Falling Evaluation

We decided to look at the folk genre for our music video as goes along with the genre of the song we used, Falling by Jordan Burroughs,
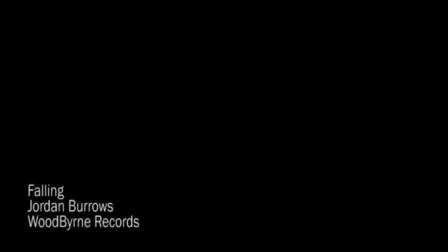0:06 and to decide on how we create our music video we looked into lots of other folk music videos by looking into bands like Mumford & Sons and
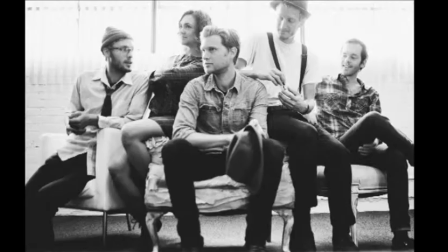0:12 the Lumineers.
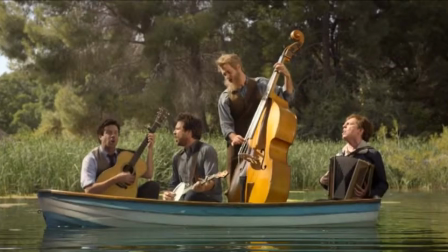0:13 We also noticed that lots of folk artists are males who often play their instruments in the videos, and we decided to conform to this convention and use a male who played guitar.
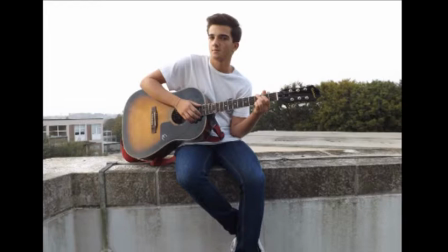0:22 This played a huge hand in who we cast in the role of our star, as Lucas, our actor for the shoot, played guitar himself, so was able to instrument sync very convincingly.
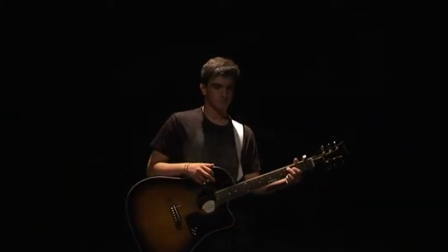0:31 We also conformed to the folk genre by shooting in loads of outdoor environments, which was a generic convention of the genre.
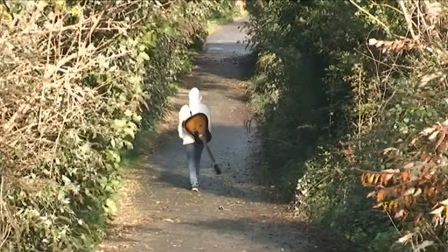0:37 It also allowed our audience to engage more fully with the video, as the rich and diverse environments allow them to aspire to something better than their current situation,
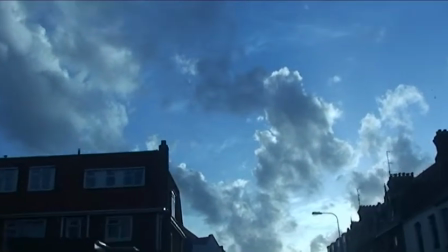0:46 conforming to Richard Dyer's theory of utopian possibilities,
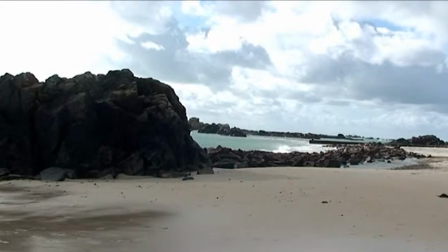0:50 as our star has lots of intensity in his environments, as well as having the abundance of these beautiful landscapes.
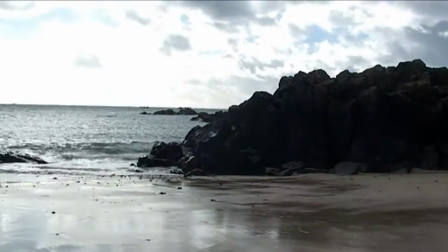0:57 Also, along with this genre, our star is very transparent about his emotions, as it creates lots of intimacy between the audience and the star.
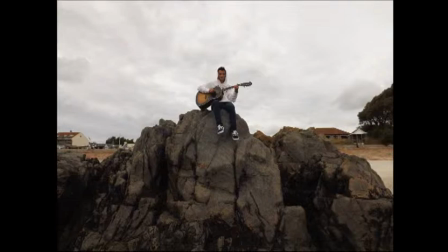1:03 Along with the natural environments, our colour scheme is very neutral, along with folk artists such as Bon Iver, who also uses minimal colour in their products.
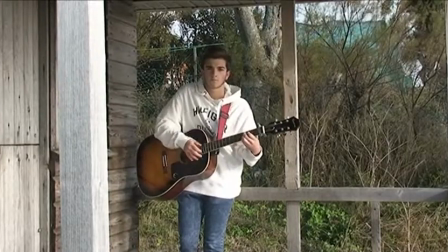1:11 However, we decided to only have a solo star for our music video along with the minimal style of our music.
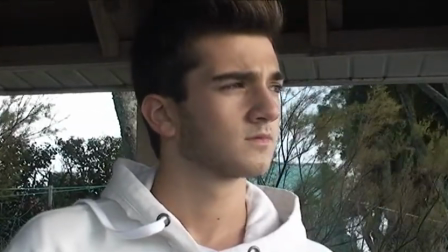1:16 However, he is a very young man, only a teenager, which challenges traditional folk stars who are usually a lot older.
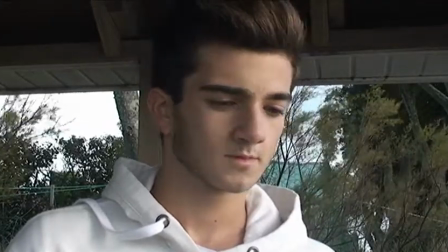1:22 We wanted a younger star to relate to the younger audience market, contrasting to older folk singers like Alistair Anderson.
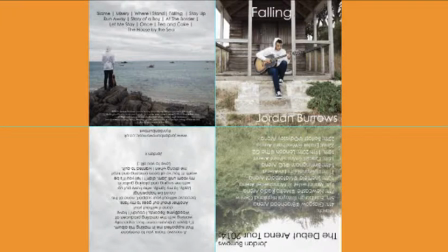1:27 Our print products conform to the generic conventions of print products by having a consistent image of the star,
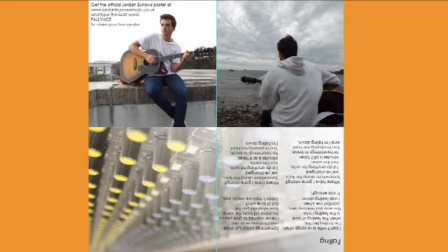1:33 in the white hooded jumper and the slightly messy dark hair. By using this consistent image of the star, we establish another of Richard Dyer's theories,
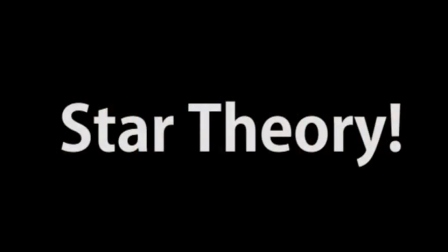1:42 which is the star theory, by making our star seem relaxed and laid back in all of our print products,
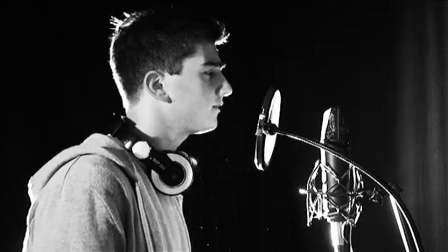1:48 and in the music video itself.
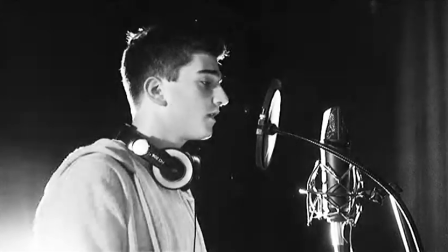1:50 Our star is also very good looking, which conforms to the generic conventions of the media products, as most stars are good looking nowadays.
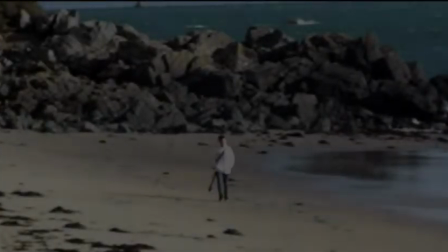1:58 We also added in a slightly flickering footage on our music video to give certain parts of the video a more older,
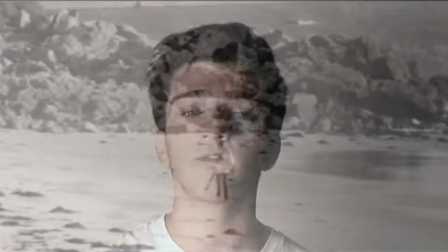2:03 vintage look, which creates the impression of memories, which is a key theme in our video. This conforms to the toned down colour of our video.
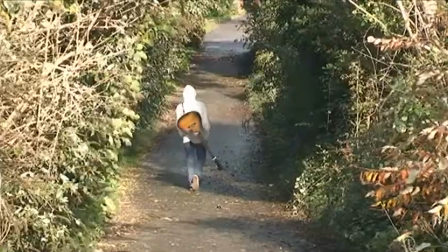2:10 We also use lots of long shots to give the impression that the star is insignificant within the wider context of the world as a whole,
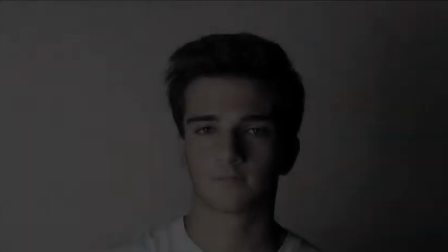2:16 but also include close-ups of the star's face to emphasise the star theory in our video.
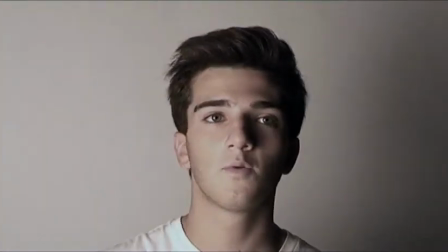2:21 We also follow the folk genre with our portrayal of the star, but totally defy conventions of mainstream pop music,
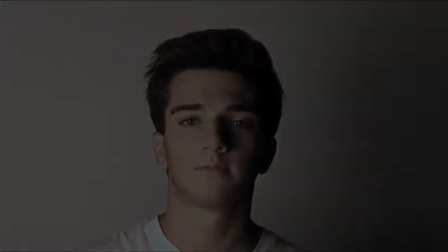2:27 which relies on appearances and often sexual exploitation, in order to see the music.
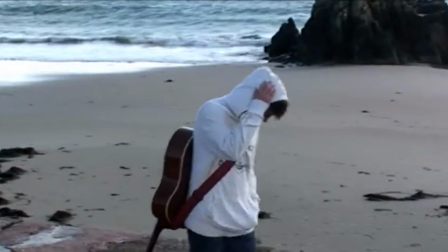2:32 Our star is represented as a legitimate talent as he is fully clothed throughout the whole video,
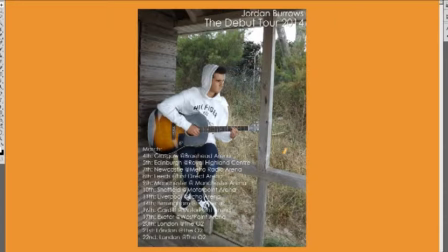2:36 and our ancillary texts show him as a star who's become very popular as a performer in his own right.
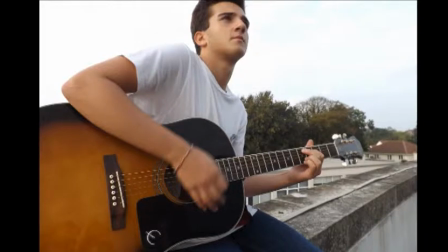2:43 Our star remains consistent throughout the entire process, as in the majority of the shots he is clothed with a white top,
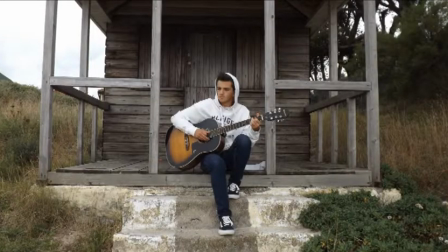2:49 whether this be hooded or regular, and blue jeans.
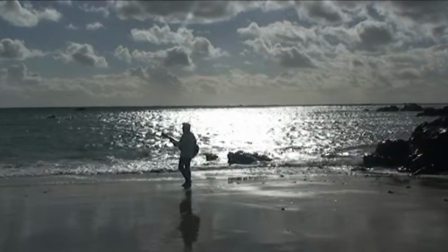2:53 We also kept the colourings consistent in our colour correction, which we kept toned down and neutral to go along with the video.
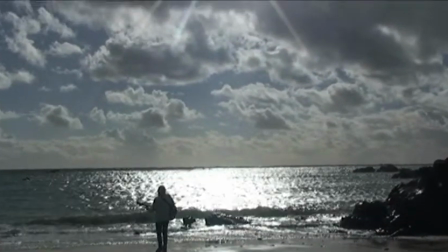3:00 This relates to the star theory, as it shows the star is casual and laid back.
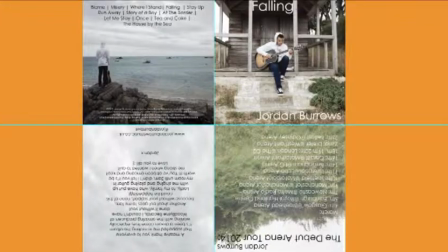3:05 The products work well to sell the music as they present a clean-looking star who would appeal to a mass audience, as the folk genre has a huge audience range from across the ages and both genders.
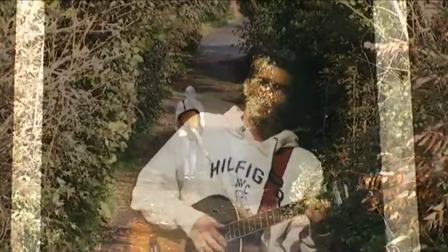3:14 Due to the fact we have no assumed audience, it was fairly difficult for us to film this video with no particular age range or gender in mind.
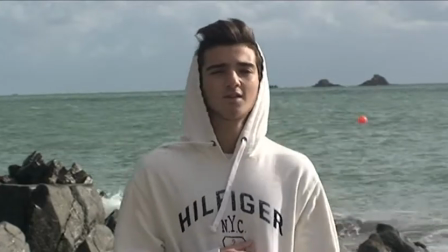3:22 But we feel that we used this to our advantage and really focused on the song and its storytelling rather than just the star, etc.
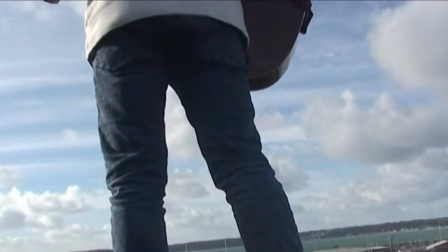3:29 From our audience feedback, we have gauged a lot about the representation in our music video on ancillary texts.
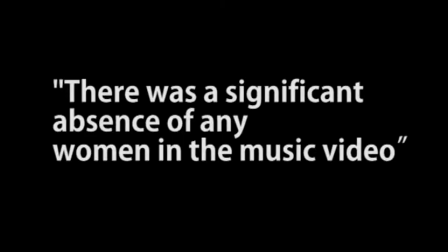3:35 For example, one auditor said, "There was a significant absence of any women in the music video, and we had considered this in the construction of our music video.
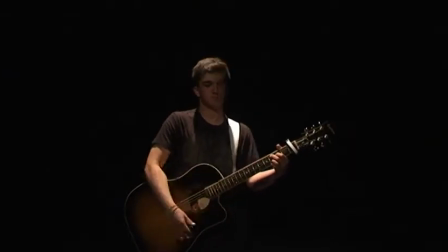3:42 We wanted to highlight the sensitive sides of males and break cultural stereotypes of men being hard and insensitive by including this much more sensitive image of a lone male star in our video.
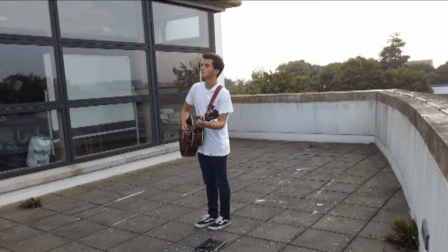3:51 We linked this to Sut Jarley's work and decided that to include a sensitive male begins to break down the cultural stereotypes and completely challenges genders as a whole.
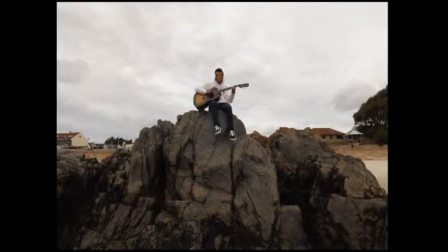3:59 So women will no longer be seen as sexual objects of desire, and men no longer seen as unfeeling and insensitive."
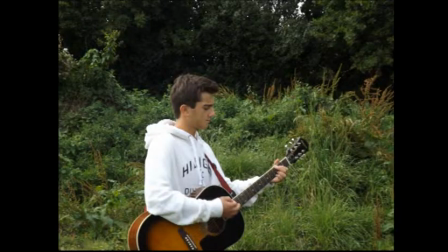4:06 This also relates to Barth's theory of myths, connotations, and denotations.
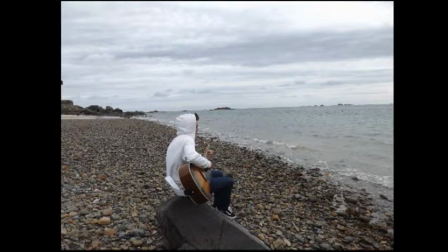4:10 For example, we see the star dressed casually, which has connotations of a laid-back attitude towards life, which could give off two different interpretations.
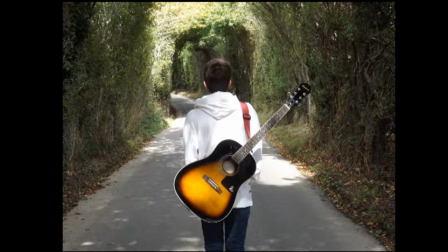4:19 It could indicate his freedom in life, or could symbolise laziness. Another auditor said, "It made me feel really chilled out and relaxed."
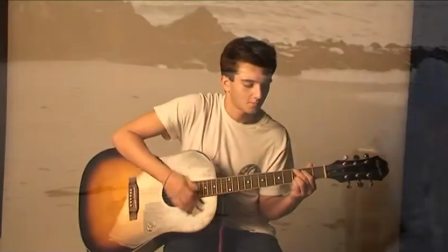4:26 This shows a perfect example of Kat Gurevich and Bloomer's theory on uses and gratifications, as it fulfills many of our audience's needs.
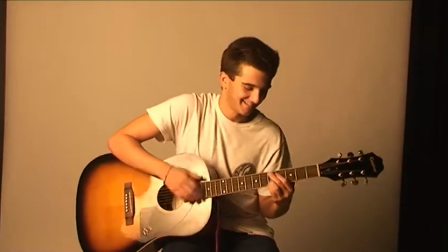4:33 In this case, it allows the audience to escape from the stresses of daily life, as well as entertaining them. Someone else also said, "I sort of related to this guy, and it's a situation that loads of people can relate to in their lives, regardless of age or gender."
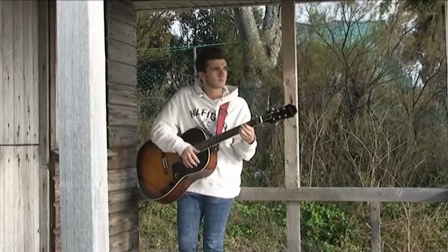4:45 This means that the audience identify with the characters of the situation,
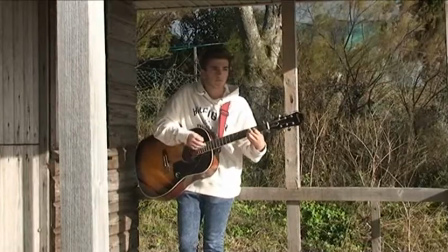4:49 and also can enhance social interaction as people realise the loves in their lives.
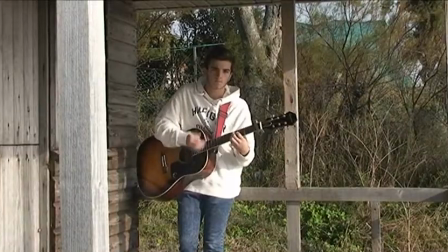4:55 Whether it be family or friends, can come together very easily. To actually construct our music video,
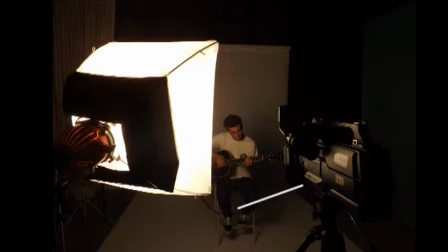5:00 we filmed with a Sony Comms video camera, which uses videotape rather than film, giving it a slightly cheaper look.
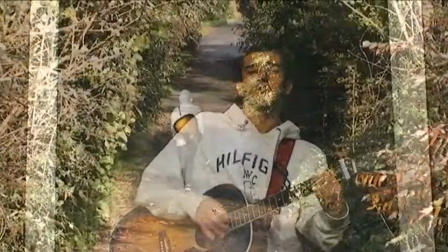5:05 We feel that we corrected this with extensive colour correction and also by adding in a slightly grainy effect on the shots that the star is not performing in.
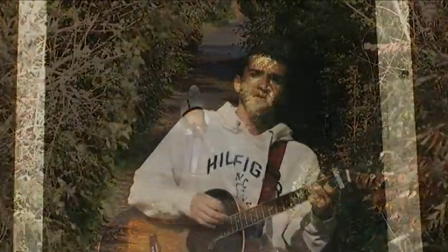5:13 This is to reflect the old-style cinema film reels that we wanted to include to give our video a vintage vibe.
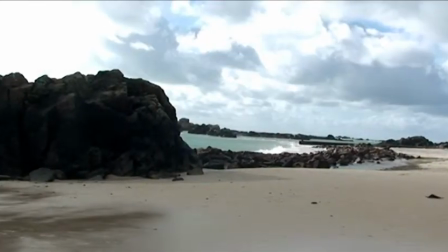5:18 We also added elements of this through the inclusion of some backwards footage at the beginning of the video,
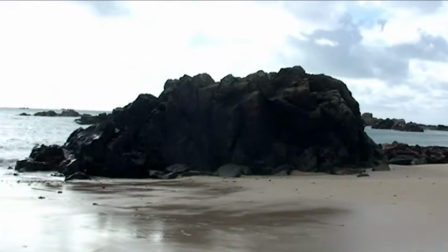5:24 as the audience sees the waves on the shore of the beach going backwards as the camera pans from right to left at a mid-level straight angle.
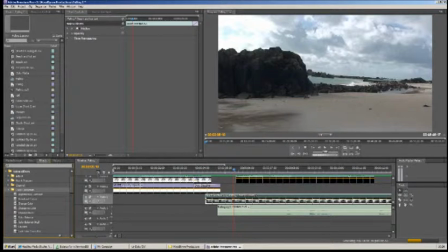5:31 Our post-production was done on Adobe Premiere Pro, which allowed us to colour correct images as well as create our shot sequences very efficiently.
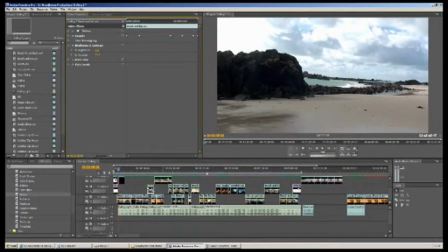5:38 In order to gain proper audience feedback throughout our process, we posted our video on YouTube in order to get proper, honest feedback from our audiences.
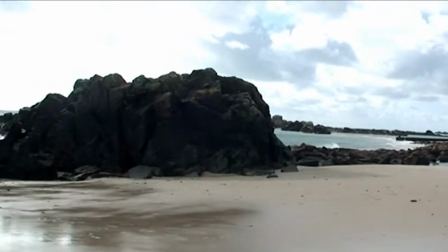5:45 The long shot within the cinematography highlights the star's relative insignificance to nature as a whole, highlighting the folk genre.
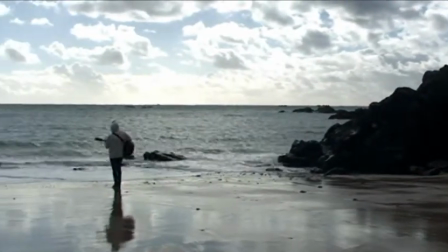5:52 The framing of this, however, contradicts this as the star is in the middle of the shot,
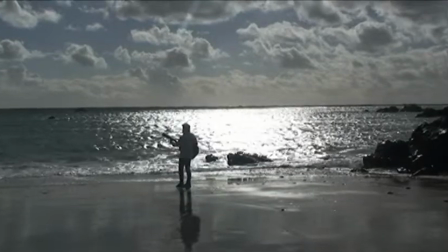5:57 which is why the final tilt of the camera towards the sun is particularly significant,
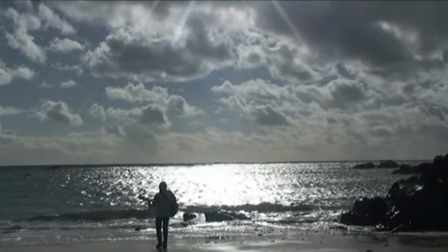6:02 as it is once and for all symbolising the man's smallness within the world as a whole.
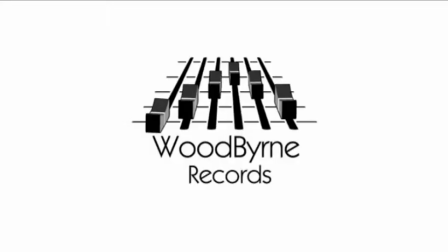6:07 We included lots of crossfades and overlays within our music video,
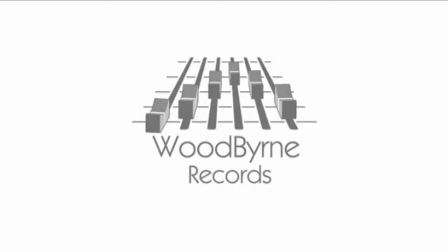6:10 as it was a reflection of the star's fading belief that he can win the hand of the person who has left him.